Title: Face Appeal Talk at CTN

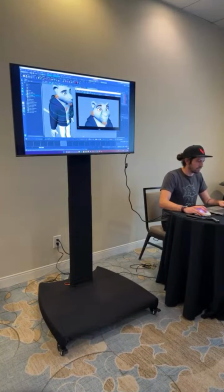[53:47]
Feel free to leave as much as you want. Cool. I'm going to push the head a little more forward. And I got you a nice head pose. I'm going to readjust my camera just to really shape the character here.
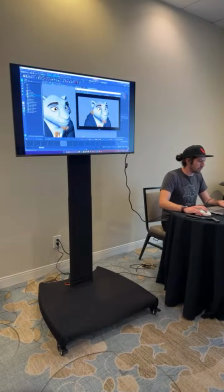[54:04]
And now first thing, I always go to the most important, most remarkable from the pose. It's like the expression should be, the eyebrows should be down. On an, like we said, on an extreme level. So we're just gonna bring this in.
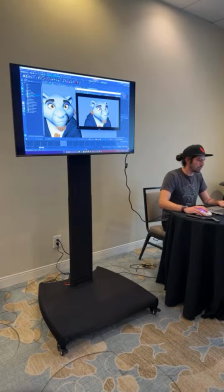[54:22]
And again, I'm not just gonna put the eyebrows down, straight down here, because that is not what's happening in the expression. We know that this muscle group is pulling everything in. So I'm actually gonna bring this in, rotate it down, and then bring it down.
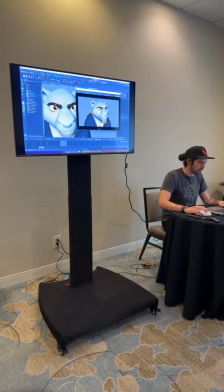[54:42]
And I'll try to push as far as the rig can go. That is pretty far. And whenever you have like good rigs, you have nice deformation system, it helps a lot. And then, and again, just gonna go to like the main things.
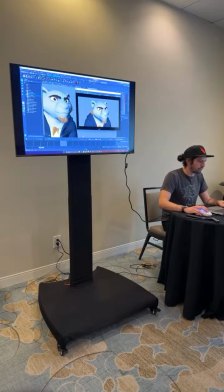[55:01]
Don't get attached to details, because whenever like, oh, but the eyebrows are like so good, I can just click here, here, here. No, just get first the base of the expression there, then we go over details.
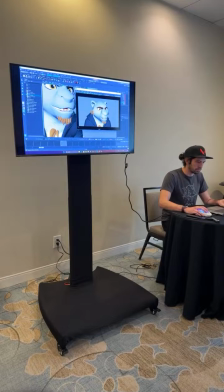Has this round mouth design as well, which we're gonna play around.
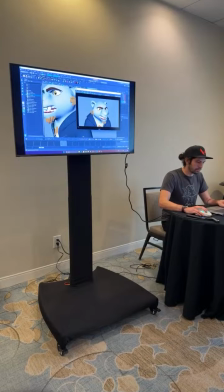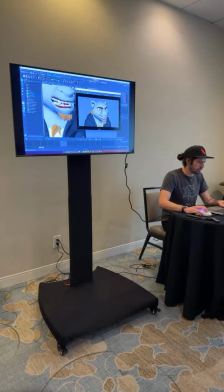[55:36]
Probably too much lips open, but we're just trying to get the base. And get even more contrast of the heads and the body.
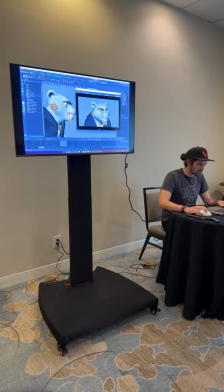Even more anger. And when I say like even more anger, what does that mean? I'm just trying to push, like contract more the muscles that are being active.
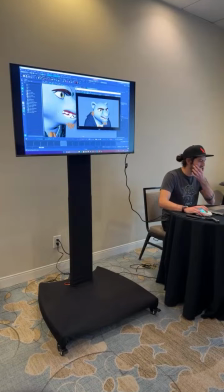[56:10]
Like when I do this, like I can feel how my mouth is just like being pulled out. I was like, okay, if I can pull out more, I can feel the muscle as tense as it can get for my face. I need to go as far as I can on my character as well.
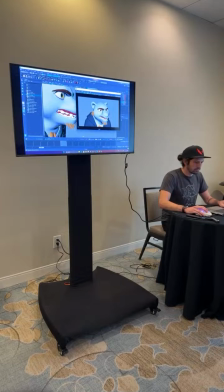And nose wrinkle, like we're compressing everything, so we have a nice nose wrinkle attribute here.
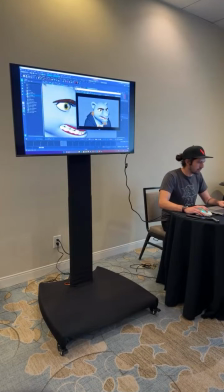[56:42]
And because everything is so compressed, the eyes will have a little bit of a reaction, but whenever you're like anger, rage, you tend to open more your eyes, especially in animation, so I wouldn't leave so squinty.
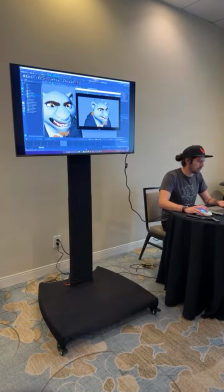[56:59]
I'll actually try to squint the lower lids, because it's all the muscle from the mouth are pulling up, but actually open more the upper lid, so I can see more of the white of the eyes. Kind of go, character's going crazy.
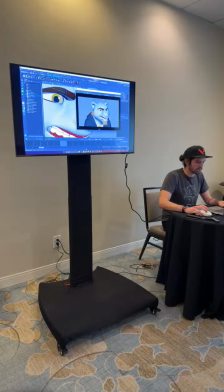[57:21]
Like even as much as I can get here. Should really get this.
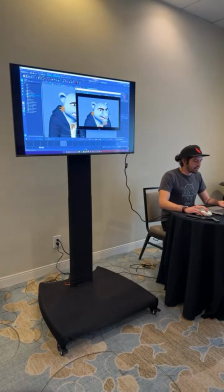[57:33]
Cool. Like I said, he's looking a little bit like hurt in a way, because now we're gonna have to get into the details.
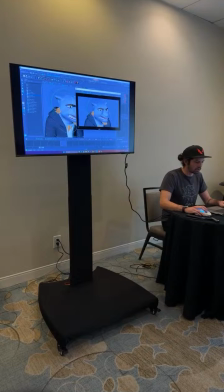[57:42]
Like I said, if the character has ears, these are the second eyebrows. So we need to get it feeling.
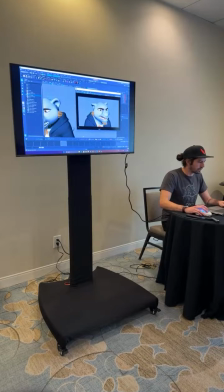[57:51]
It's hard because those characters, they're like on the cute side.